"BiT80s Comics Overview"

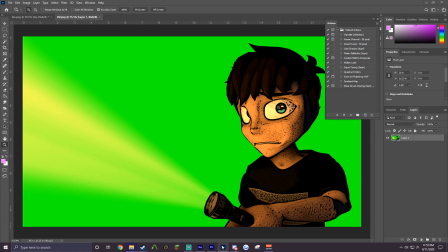(4:10)
Kind of that, and then I guess what I did was I don't remember what I did.
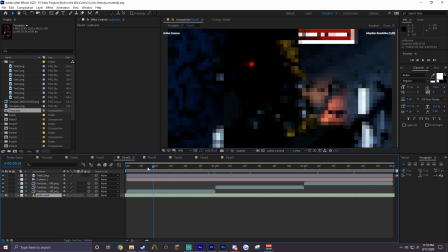(4:18)
I kind of I kind of faded in each of the breaths, I suppose,
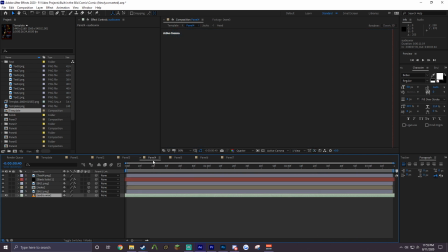(4:29)
to kind of make it blend kind of 2D-ish, so it's not actual 3D animation breathing.
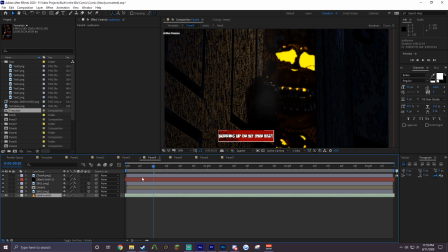(4:36)
Going on to Jacobani, oh lord. This one was a little bit of a challenge, and it's gonna look so awful when you notice, but this is how it looks like without the whole comic filter, because it has just like the cartoony filter. I added in a comic filter later, but for Jacobani, he's actually
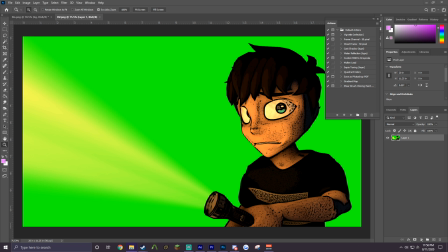(4:59)
in segments, which is what was seen in the previous ones, the out of camera shot.
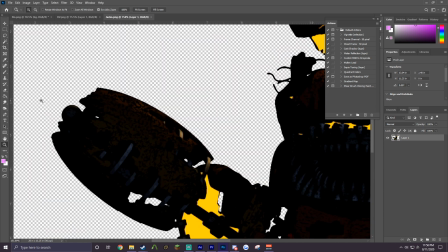(5:05)
I have this PNG of Jack O'Bonnie without his arm, and then I have one with the arm, except the green screen,
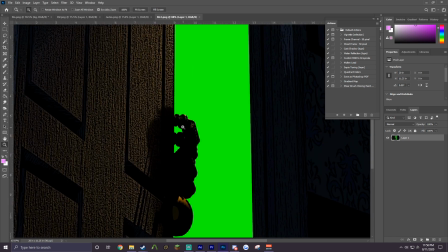(5:14)
so that I'm able to move the foreground closer,
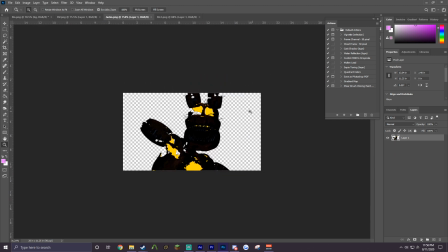(5:17)
and I can move this Jack O'Bonnie further back to kind of create a parallaxing effect.
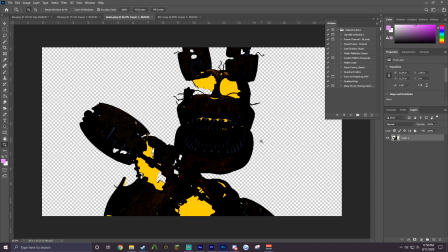(5:23)
I believe it's called the parallaxing effects, where like I'm essentially creating depth from these two images.
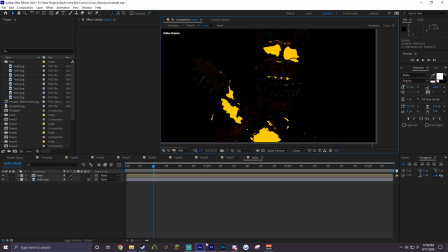(5:30)
It's 2.5D. This entire thing is just 2.5D, if you want to explain it like that. But I kind of gave him a head animation for this. Like, you can see how the head moves, but it's really
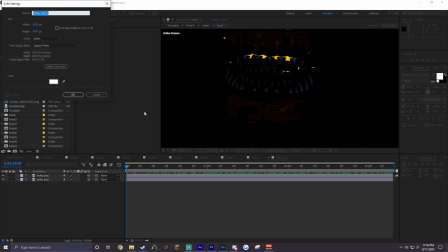(5:48)
let me add in a white background so that you can see how
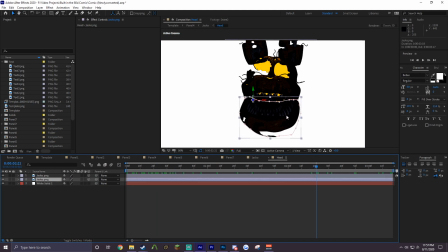(5:54)
they're just cropped. It's really bad. I masked out the jaw and then I moved it outward.
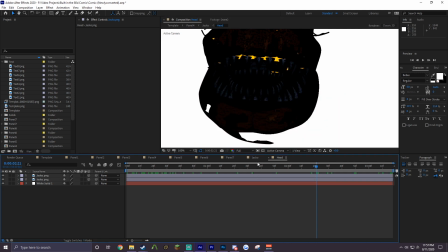(6:01)
It's really lazy. It's really bad, but it does the job because it's obstructed by stuff.
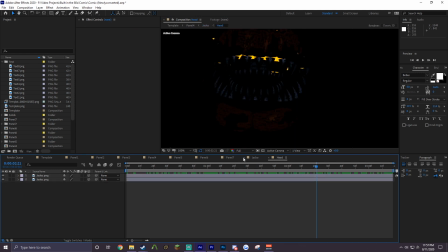(6:07)
You don't really notice it when you watch it anyway, so I'd say, yeah, whatever, it's fine.
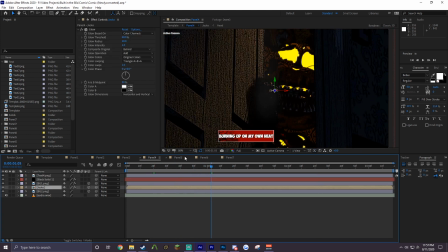(6:14)
I thought this would load. So we did Jack O'Bonnie, I guess the confrontation with Nightmare Foxy now.
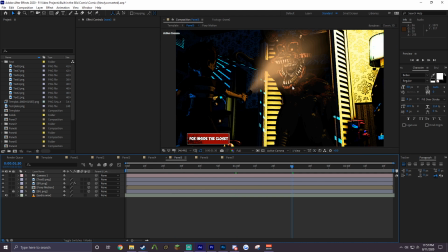(6:22)
These are all just layers again. So what you can do in your own video editing softwares is, I forgot to touch upon this in the beginning, but you can essentially just have the layers scale up and just reposition them that way.
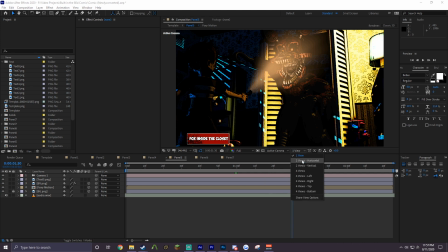(6:38)
But what I did to kind of, I just wanted to experiment, because this was a time where I'm just like still learning new editing techniques.
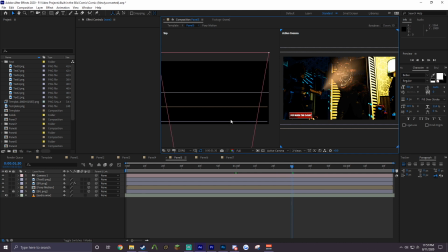(6:46)
So this isn't the best that it could have been if I were doing it. I can do this way better now, but back in early 2019, I was still experimenting with new things. But in After Effects, I gave it its like own camera, and each of these is its like layer.
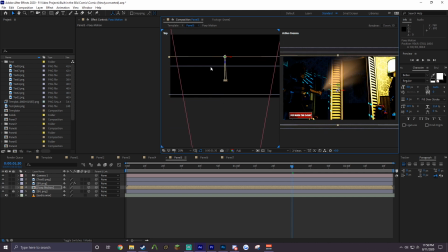(7:04)
So this is like the Foxy one. Like if I move it behind this line, that's the background panel, so I don't want to do that. For the bite victim, it's basically the same thing. This is so extra. You don't even need this 3D camera in After Effects, but I did it because I wanted to anyways.
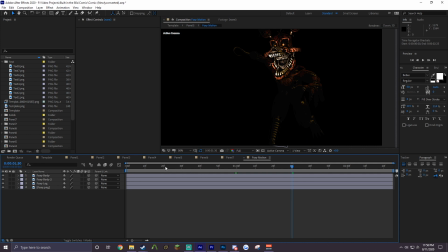(7:25)
Foxy is actually the same story, except I think worse, because his legs move and his body moves.
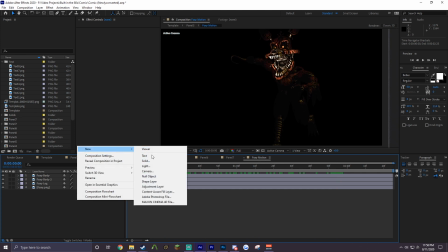(7:32)
But let me just get the white solid background again.
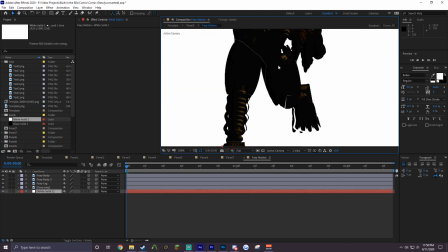(7:37)
And ooh no. I didn't even crop it out nicely.
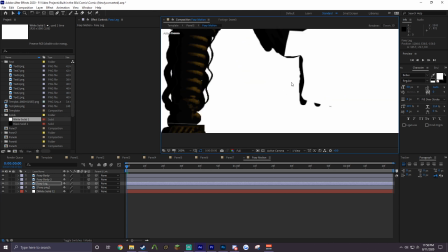(7:43)
Oh no. There's this leg. Oh, that's gone. And I left a bit of the background of the outline with it.
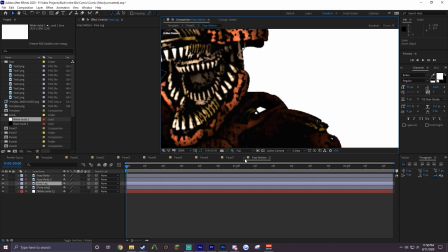(7:51)
Oh no, this is looking awful.
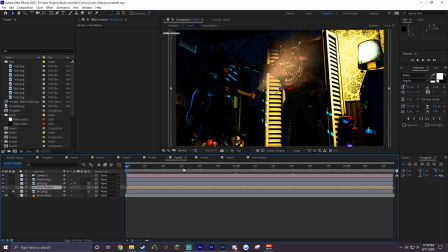(7:56)
So yeah, that is not the best that it could have been, but I think for how it is, it's serviceable.
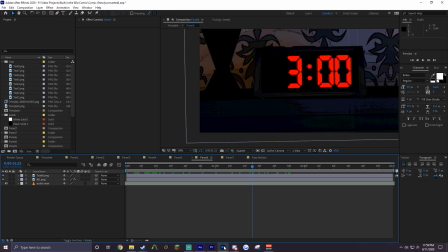(8:06)
This was a pain, not because this is just a moving picture.
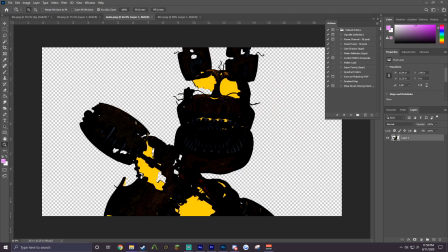(8:11)
It's not even worth looking into, but I do have a gripe with the model in the map, because this is how it looks.